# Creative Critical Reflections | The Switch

However, that same reason also brings a lot more audience members because a lot of people do enjoy watching horror films.
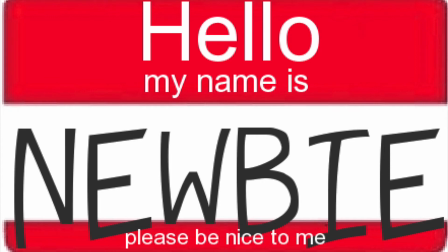255s
In the very beginning of the class, I had absolutely no experience with filmmaking.
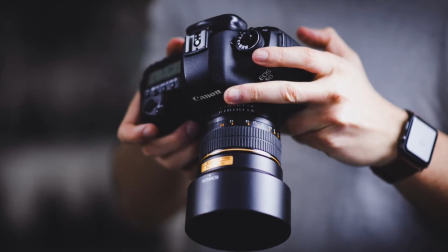259s
I had been messing around with photography for about 5 years now, but filming was a whole different story.
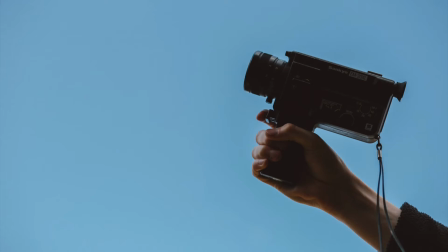264s
The first half of the school year, we went over techniques that were used by directors to get shots to look and be perceived a certain way.
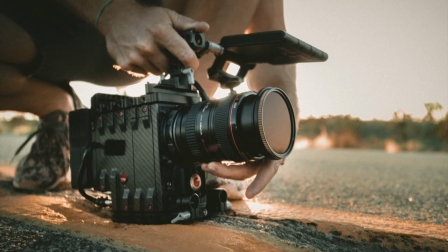271s
That learning process for the first few months really set me up for success as we transitioned into the actual making of the films.
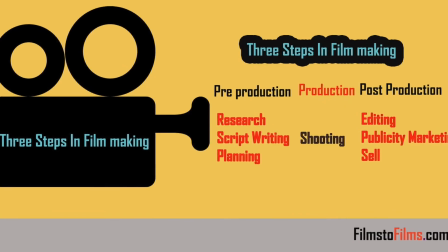277s
I learned that the process of making a film isn't just the simple steps of filming and editing.
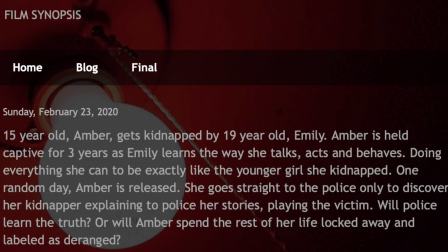282s
First, you have to create a plot and figure out shots that you want to get in order to portray the plot perfectly.
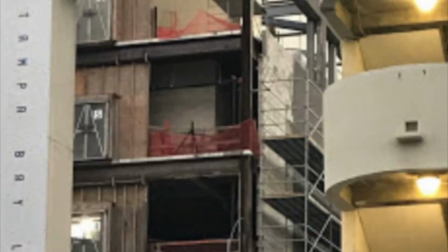288s
Before you even start filming, you have to find a location and gather up all the props you want to use.
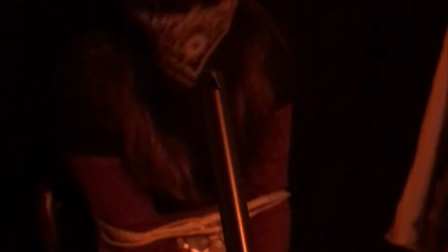293s
To me, filming was the easiest part of the whole process. Once I got all the shots I needed, I made sure to get a few extra in case my thought process went somewhere else during the editing.
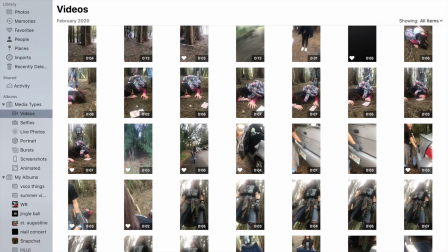302s
The end of the whole filmmaking process is editing, and that is definitely where the magic happens.
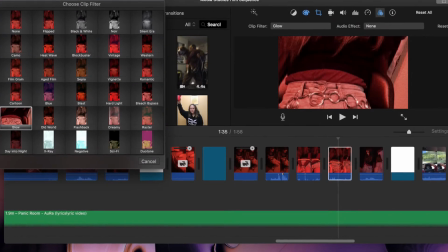308s
Editing was the hardest part, but I ended up learning a lot. I learned how to correct colors in shots and pair music to clips to make it flow like a story.
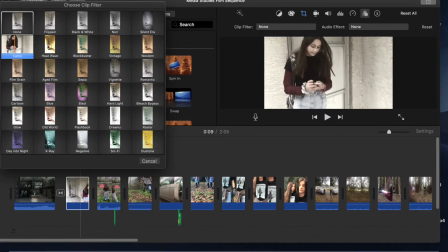317s
While the editing portion of this process took the longest, it was actually the most fun because I got to experiment and choose what I thought looked best.
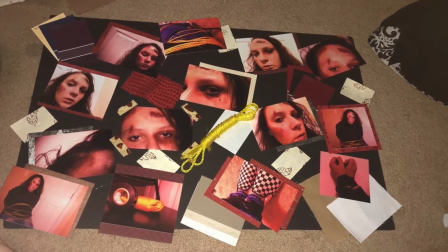324s
The planning for this film started all the way at the beginning of the year when I completed a mise-en-scène project with the plot I was going to use.
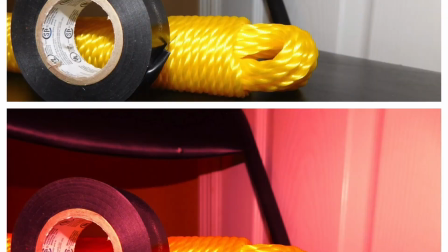331s
My teacher encouraged me to perfect this plot because it was interesting and something never seen before.
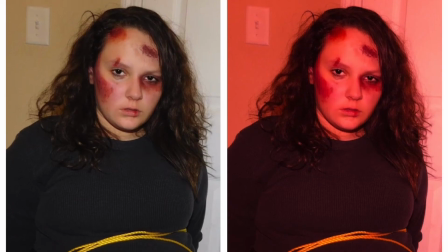336s
From that point on, I planned out what shots I was going to do in order to portray my story in the best way possible.
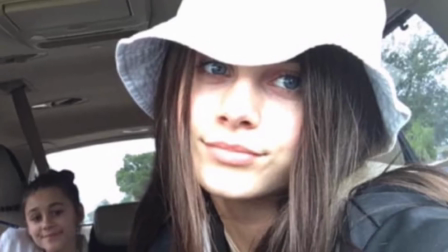342s
I asked 2 friends of mine, who are also sisters, if they would be actresses in my film.
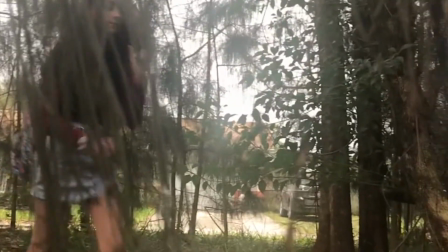347s
I used these sisters because my film implicitly states that the 2 characters are biological sisters.
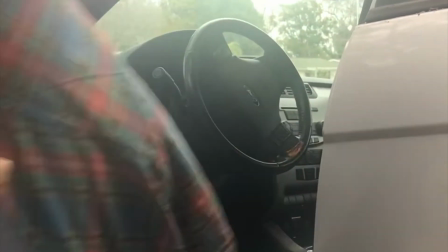353s
The shooting process was easy. Once everything was planned, all that needed to be done was get my actresses to do them.
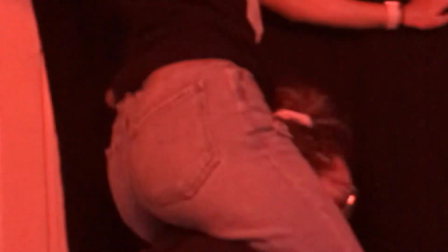360s
Between all 3 days of filming, the total time really only took about 5 hours.
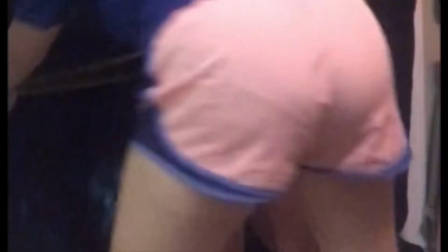365s
Because I chose to complete this film by myself, it allowed me to learn a lot more than I would have if I would have worked with a group.
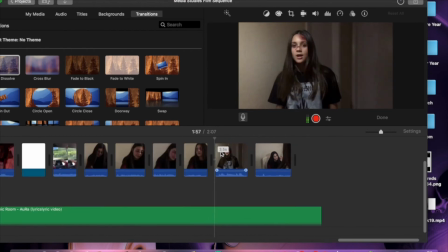371s
While in a group, each person does something different, like one films, another finds sound, and the other edits.
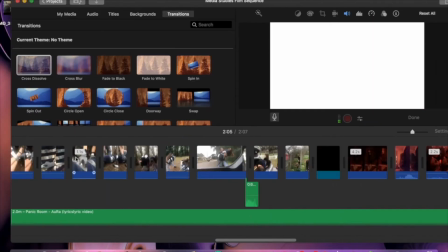377s
By doing the film myself, I had to do all of these components, so I learned how to work with each aspect of filmmaking.
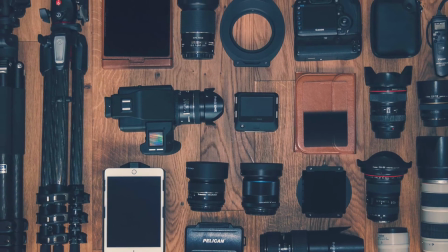389s
When thinking about equipment I was going to use to film, I originally was going to use my personal DSLR, the Nikon Coolpix L840.
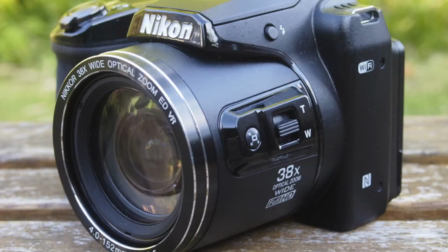397s
It is a bit outdated, but I figured it would work.
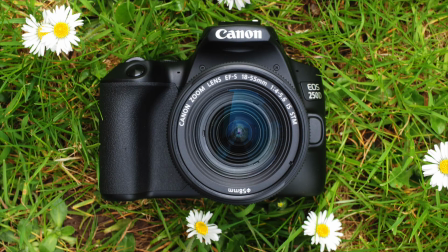400s
Then the school allowed us to check out newer DSLRs for a 2-week period, so then I figured I would just use that.
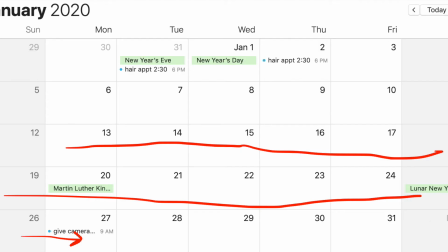408s
I got my camera, but I unexpectedly got called into work a lot more those 2 weeks, so I wasn't able to film.
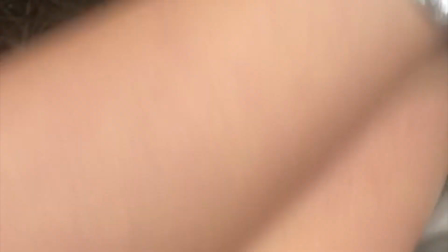414s
Eventually, I just used my iPhone, but I ended up really liking the way it made the clips look because it paired with the rundown look I was going for while doing close-ups.
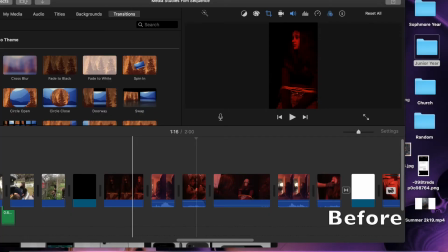422s
One specific effect I used during the editing process was the cropping of the clips to make it have a zoomed in and blurry effect and allow for the clip to fit in the landscape mode.
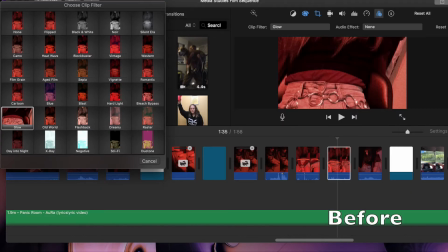433s
While doing that, I quickly noticed the colors of my clips were a bit off, especially for the mood I wanted to create for my audience.
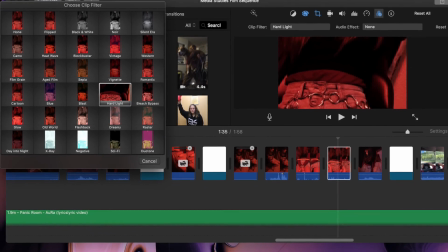440s
I corrected those colors by dulling down the actual saturation and applying automatic color correction.
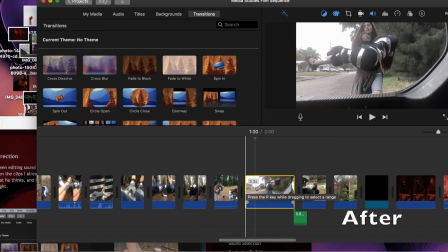446s
While figuring out how I wanted to present my film title and the sequence, I realized that iMovie did not have the features I was looking for.
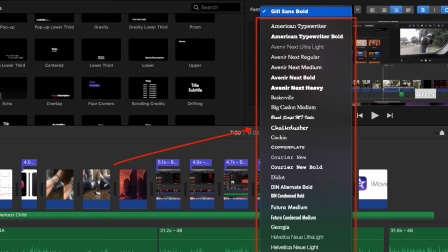453s
I wanted a font to inflict the emotion of fear over my audience to help suggest that this film was a horror movie.
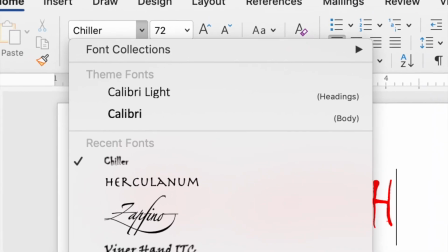459s
I overcame this problem by simply using a Word document to type the title with the ideal font I wanted,
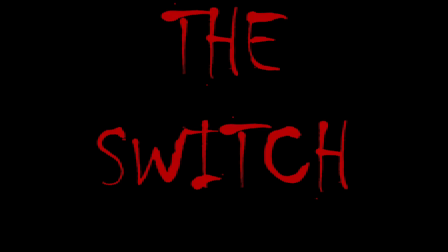466s
and then I screenshotted it with red text over black paper and just inserted it into my movie.
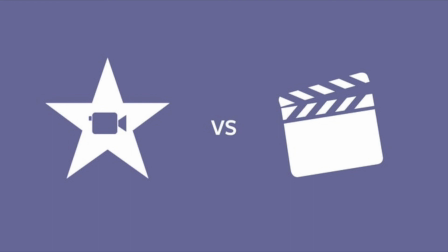472s
Overall, I learned a lot more about iMovie than any other technological software or system.
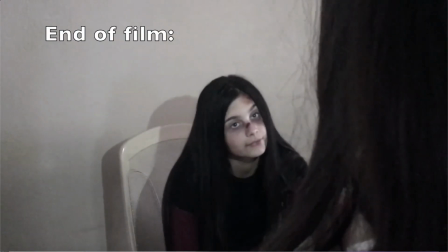477s
While I have worked with it previously, this project made me explore more aspects to the editing software that would allow me to create my film perfectly.